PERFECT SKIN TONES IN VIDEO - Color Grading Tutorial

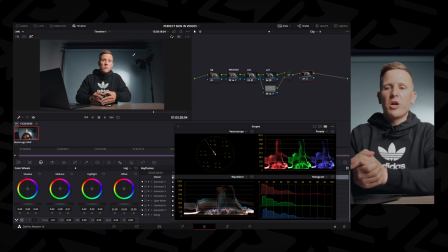735s
The four things that I'm gonna do in post-production, I'm going to make sure my white balance is correct, double check on my vector scope, qualify the skin so any color stylistic changes that I'm adding don't affect my skin, and then finally, I'm going to remove some of that mid-tone detail to smooth out any of the imperfections in my face.
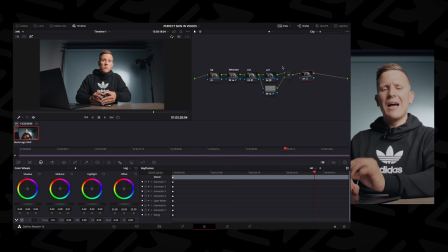754s
And then one final thing, if let's say you'd like to add a little bit of that LUT into your image,
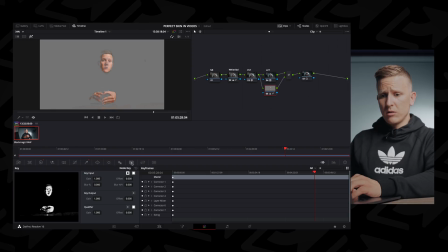760s
what you can do is you can go into this key frame right here and see this key output. It's at 1 right now, which means that 100% of what is selected in this key is bypassing that LUT.
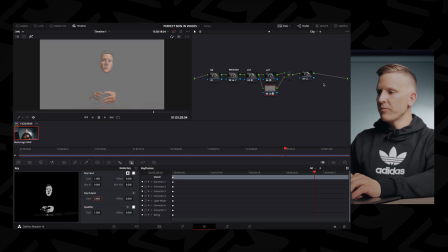774s
But if I make this, let's say, 8, that's basically like saying let's make it 80%. And now a little bit of that LUT is being applied to my face.
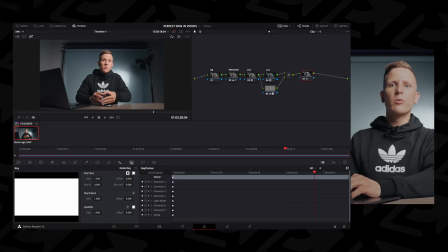782s
It's not completely bypassing the coloring, because if you do it a 100% bypass, sometimes it can be like a bit extreme, like two different colorings completely, it's a bit obvious. But if you make it 80%, you'll blend it slightly to make it a little bit more natural while still kind of accomplishing what we're trying to accomplish,
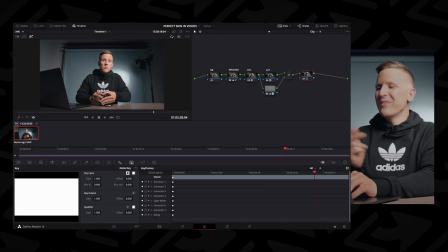800s
which is not to make our skin look all blue in the instance of this LUT. So that'll do it for this video. If you do have follow-up questions, make sure to leave them below, subscribe to the channel, turn on notifications, give this video a like, and I'll see you in the next one.